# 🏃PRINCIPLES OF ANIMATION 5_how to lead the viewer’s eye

common beginner mistake is illegible animation.
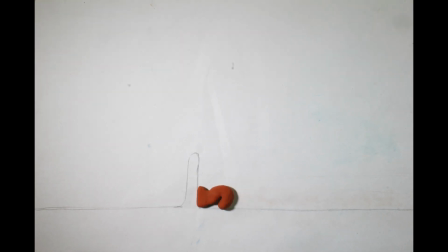15s
We try to think of a story and animate it, but when we show it to someone, they do not understand what is going on, or only get it after a few viewings. In this tutorial, I will introduce you to the rules that make your animation legible and easy to follow.
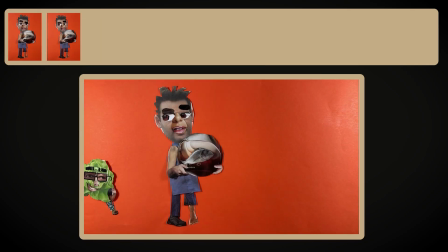35s
Just like a sentence is split into words, animation is split into movements.
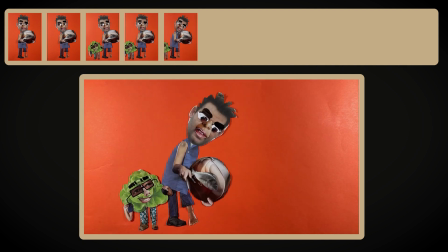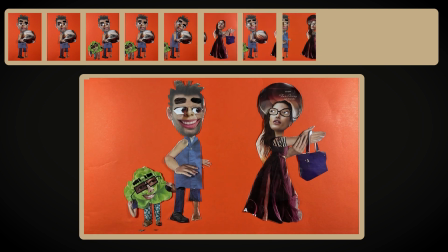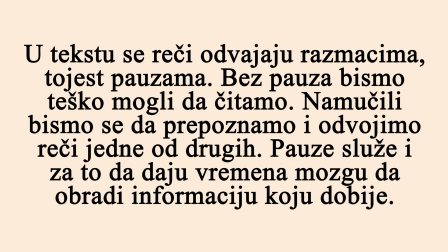50s
In text, the words are segregated using spaces or pauses. Without these pauses, we would have a hard time reading. We have taken the effort to recognize and split words from one another. This is the point of a pause, to give the brain some time to digest the information it receives. Fast reading often has the consequence of missing some importance of the text. Same goes for animation.
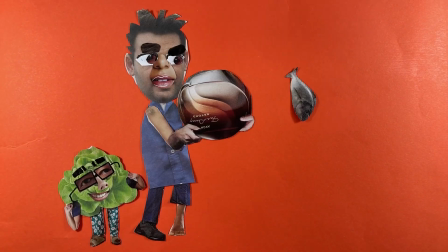70s
Here's an example. This animation has no pauses. Here it looks like all of the movements have been fused into one.
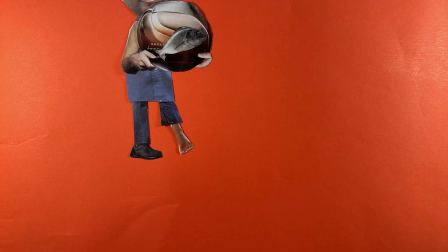77s
Maybe we could understand what is going on here, but only after a few viewings. Aside from being illegible, the speed with which the movements follow one another are unnatural.
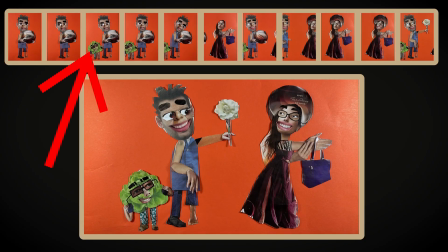87s
Let's observe all of the movements as if they were words in one sentence, and add pauses between each.
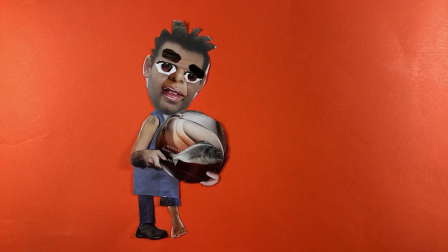92s
These are pauses of 3 to 10 frames in length. Now take a look at how much more natural and how much easier it is to follow.
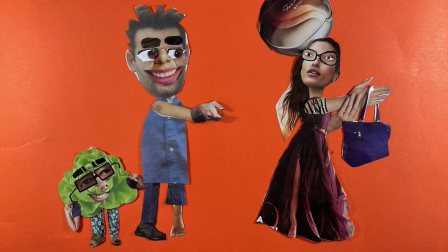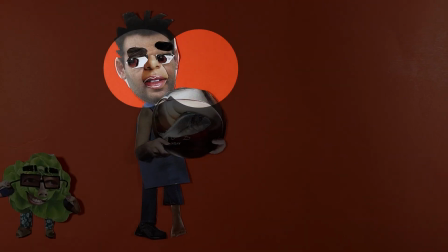108s
Here's how our eyes move when watching an animation with no pauses. How fast it has to move and how much information we miss. And with pauses, our eyes naturally wander the frame.
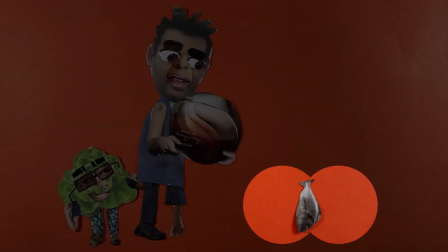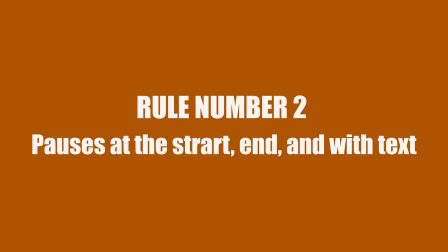You should always leave 3 frames of pause at the start and end of the animation.
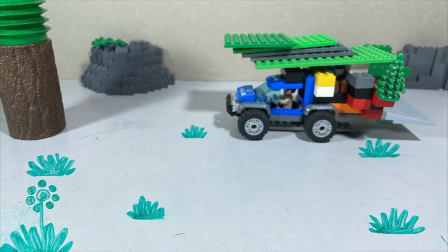140s
At the start, the viewer will need time to take in the space of the story, and the pause at the end is needed so the brain has enough time to process everything it saw.
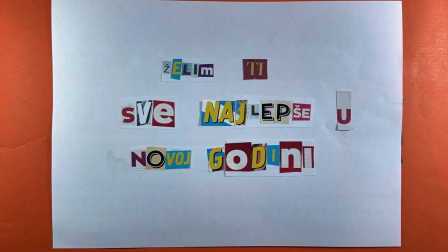150s
When you have text in your animation, leave enough time for the viewer to read it, using slower movement.
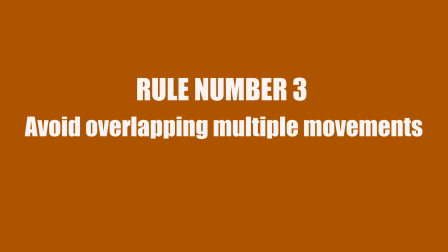Just like how a person can't concentrate and follow 2 conversations at once, so they struggle to follow 2 movements at the same time. Here's an example.
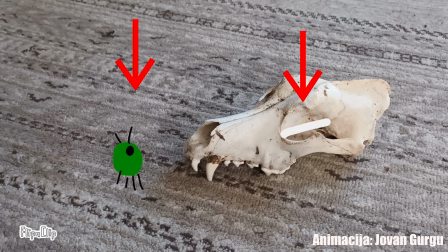169s
Both the eye and the spider move at the same time, which is why we struggle to follow and understand everything on the first viewing. When these 2 movements are apart, we always know where to look, because the animation successfully guides our eye.
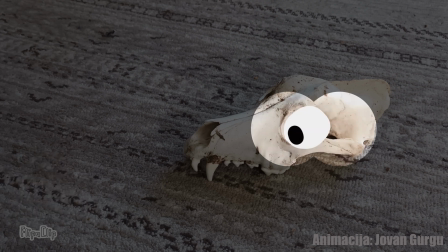184s
Also, by adding pauses, we have time to take a better look at the characters and the background. Here's an example of proper eye guidance.
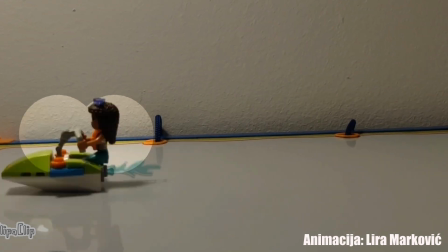195s
In every moment, only one character and movement is dominant on the scene, and we point our attention to them.
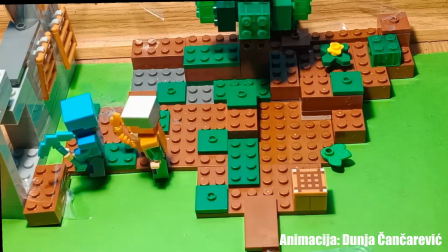This is an interesting animation, but has poor legibility. The main reason for this is that there are a lot of spaces where the actions overlap.
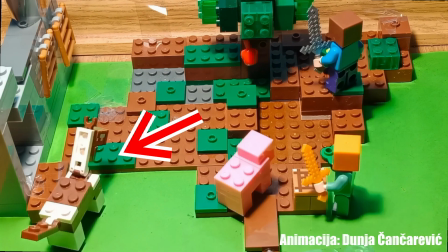219s
At the start, we have a combined movement of a horse, pig, and these 2 characters.
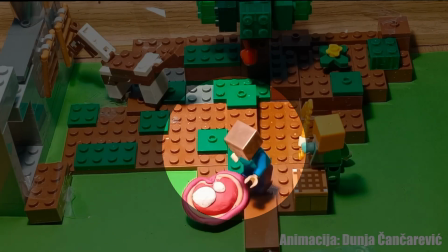223s
One character kills the pig, but before the action is over, the other one starts shooting at the horse and picking the apple.
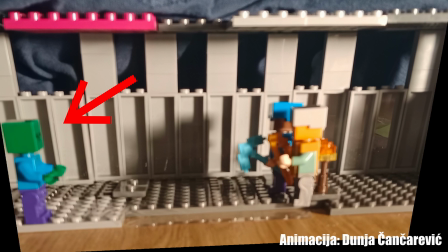233s
Here, characters and the zombies from the other end of the frame move at the same time.
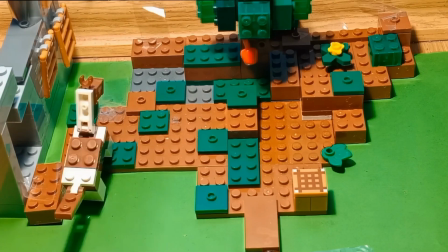239s
Here's how I would animate this. The horse enters first, followed by the pig. Then these 2 characters appear. We cannot split these 2 apart because they have the same movement and practically move as one person.
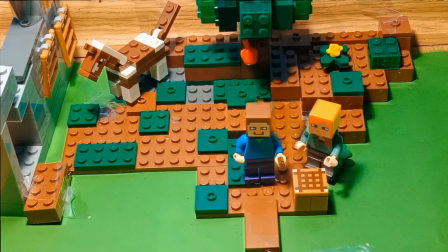250s
The blue one kills the pig and eats it, and only once he's done, the yellow character shoots the horse and picks the apple.